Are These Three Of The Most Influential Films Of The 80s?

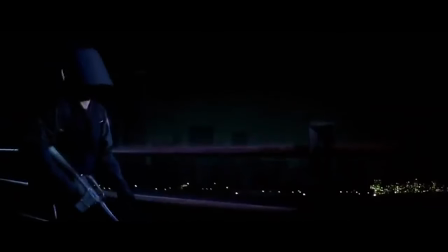44:54 The movie would require impressive visual effects to create a believable world, but in a post-Star Wars Hollywood,
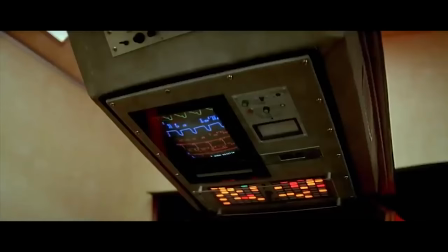45:01 finding a talented team with a reasonable rate was a struggle. Not only were the established facilities outrageously expensive,
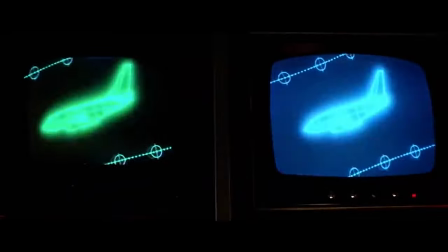45:08 but Carpenter also discovered they had inflated egos and considered themselves celebrities, which led to some unpleasant encounters.
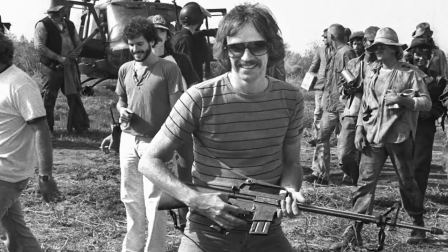45:15 To realize his ambitious vision under his creative direction and budgetary limitations,
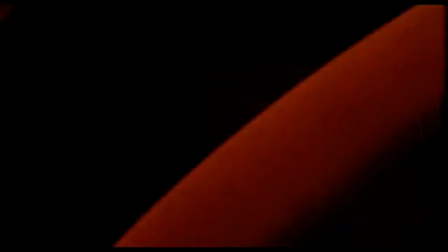45:20 Carpenter ultimately selected famously frugal producer Roger Corman and the economical expertise at his New World Pictures, where a young James Cameron was working.
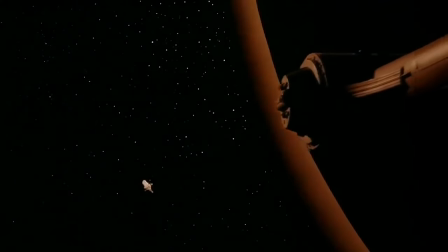45:29 Carpenter was impressed by what they had accomplished with very little money on the sci-fi B-movie Battle Beyond the Stars.
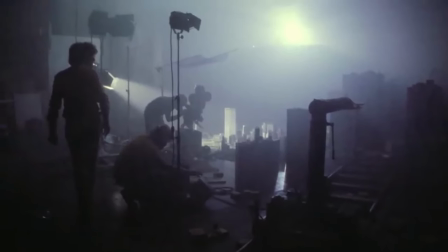45:35 The New World visual effects team constructed a convincing scale model of Lower Manhattan and
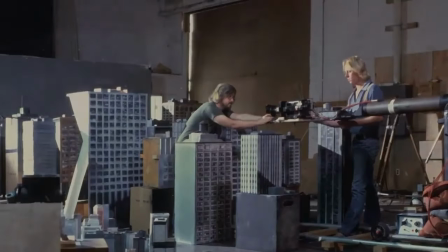45:40 various size miniatures of the Gullfire Glider as it approached and landed on the roof of the World Trade Center.
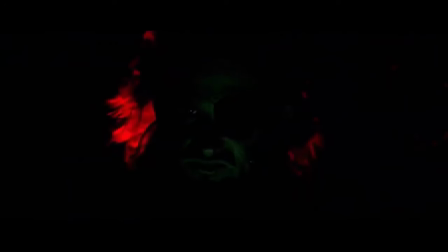45:46 Another fascinating trick they employed was simulating the 3D wireframe computer graphics in the glider by building simple black boxes
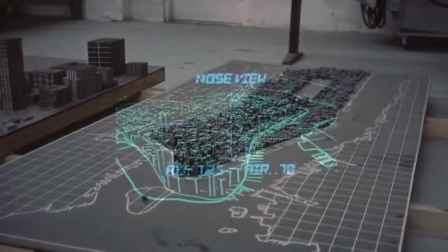45:53 and lining them with grids using bright tape and then moving a camera through the environment and increasing the contrast to achieve this futuristic result.
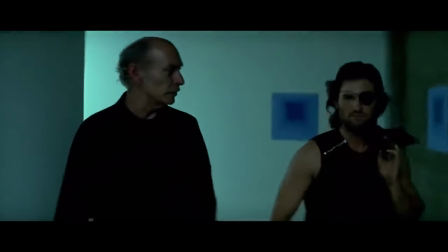46:01 The challenges for another scene had nothing to do with special effects or coordinating big action, but rather a mundane one.
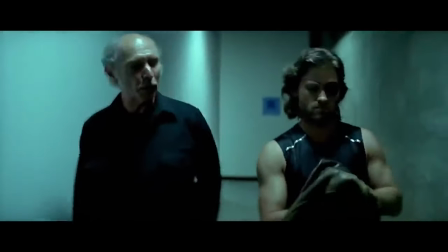46:08 Actor Lee Van Cleef had sustained a painful leg injury and had difficulty walking and had problems
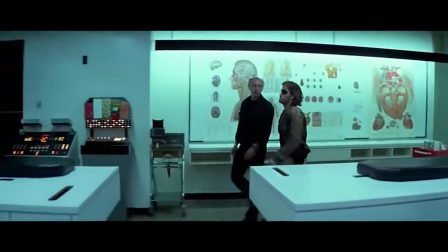46:13 concentrating on simultaneously delivering his lines while he and Plissken navigated the corridors of the police headquarters.
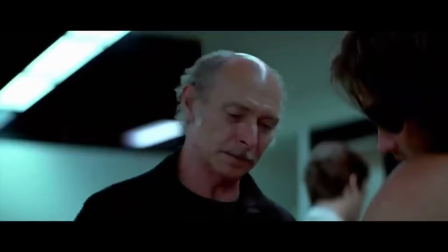46:19 Van Cleef actually said it ended up being one of the toughest scenes he had ever filmed.
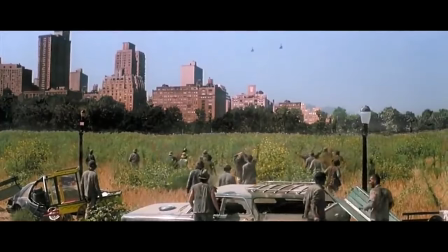46:23 One late addition in the process was the daytime scene of helicopters landing in Central Park, which Carpenter added to break up the movie's overwhelming darkness.
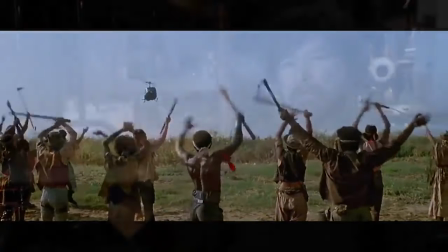46:32 It was actually shot in California's San Fernando Valley with a background matte painting of the skyline done by none other than James Cameron.
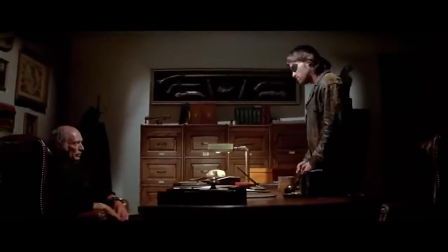46:39 The constraints of time and budget along with the necessities of narrative led to the omission of some ideas like self-lighting cigarettes that Snake would smoke.
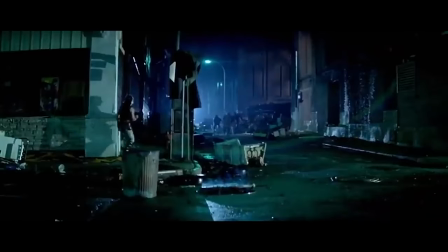46:48 Carpenter had also wanted to include more variations of prisoner gangs on the island like a Native American tribe
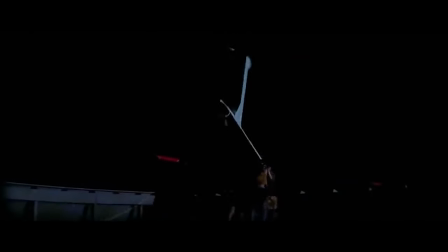46:53 that was mostly cut from the movie but make a brief appearance dropping the glider loose from the roof of the world train set. One major change was the elimination of the movie's original 10-minute opening.
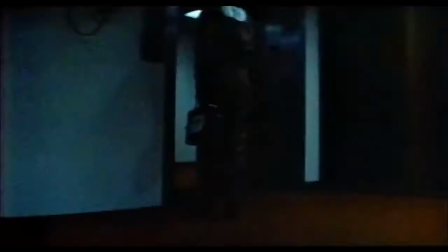47:04 The sequence, filmed in Atlanta's subway system, depicted the failed bank robbery where Snake is apprehended by the police.
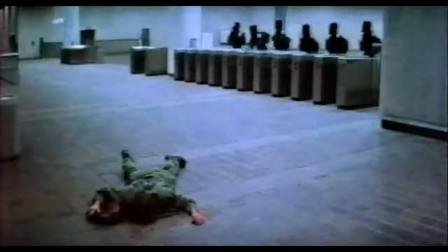47:10 But the scene left audiences confused during early screenings, so Carpenter just removed it entirely.
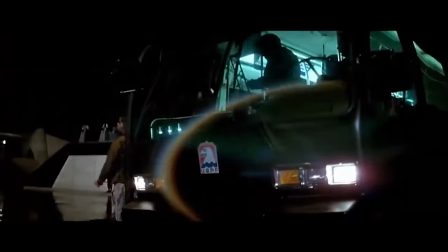47:16 He also then realized that Snake's first appearance in custody on Liberty Island was a much cooler introduction to the character.
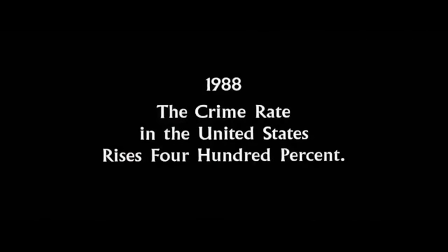47:22 As a way to familiarize viewers with the movie's setting, a new opening animation detailing the history of the alternate future was added.
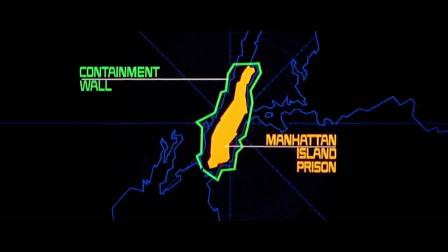47:29 This also provided another opportunity for the involvement of Carpenter's Halloween survivor Jamie Lee Curtis,
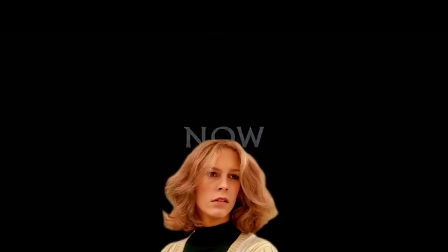47:35 who narrates the intro in addition to voicing the announcements in the police HQ. Another scene that required clarification was the death of Maggie,
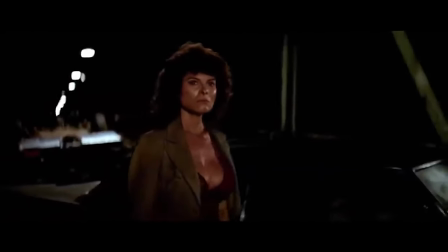47:43 whose fate on the bridge seemed unclear to one particular early audience member, who happened to be a teenage J.J.
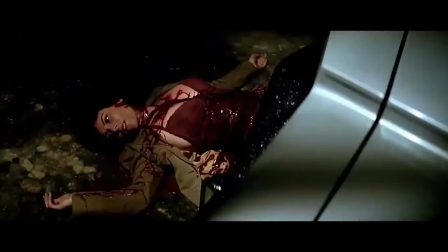47:49 Abrams. So Carpenter and Barbeau added an extra scene of her lying on the ground, drenched with fake blood, which they filmed in the driveway of their home.
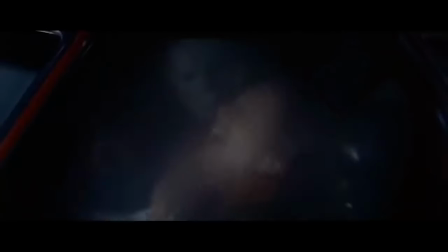47:57 While Carpenter had scored his previous movies himself,
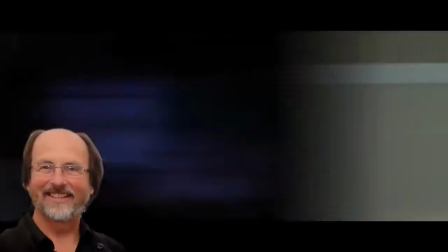48:00 for Escape from New York, he teamed with sound designer Alan Howarth, who had previously worked with editor Doug Ramsey on Star Trek The Motion Picture.
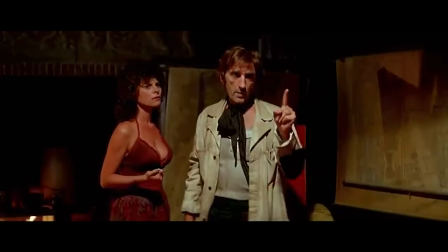48:08 While they incorporated Carpenter's distinct synth sound, they also used one of the first drum machines ever made.
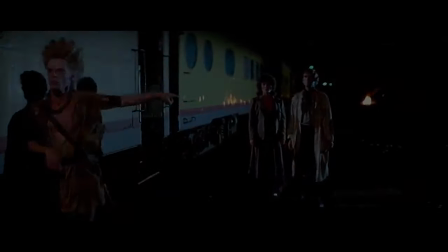48:14 The pair would collaborate on most of Carpenter's future films. Escape from New York opened in theaters on July 10th, 1981.
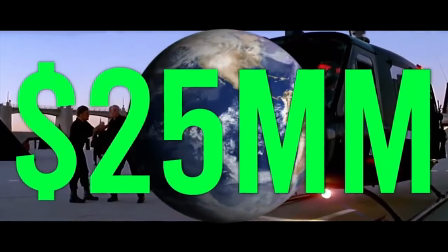48:22 Over that summer, it collected more than $25 million to become John Carpenter's third consecutive box office success.
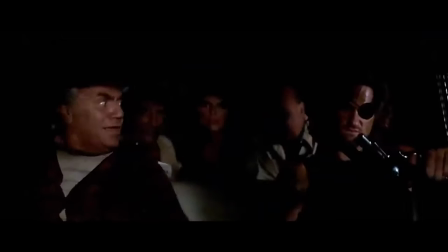48:29 Critics also appreciated the movie's ingenuity, atmosphere, and thrills, and a leading man playing against type.
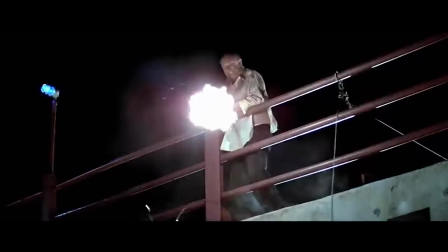48:36 All of the challenges bringing Carpenter's R-rated high concept to screens had paid off.
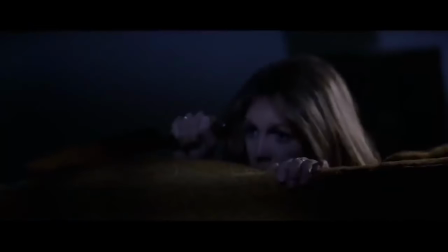48:41 And like so many of Carpenter's films, it would go on to have an enduring legacy,
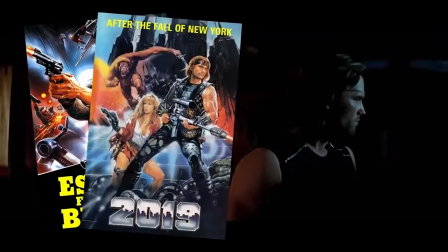48:46 influencing countless other movies, stories, and games like Metal Gear Solid. In fact,
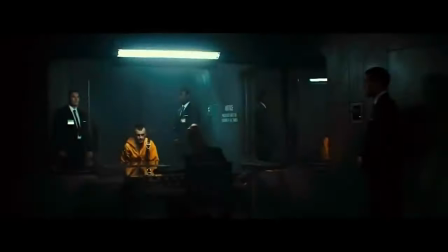48:51 its influence on the 2012 Guy Pearce thriller Lockout was so blatant that Carpenter successfully
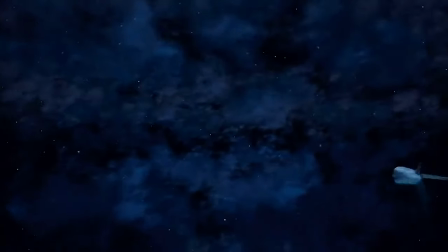48:57 sued Luc Besson and production company EuropaCorp for plagiarism and collected half a million dollars.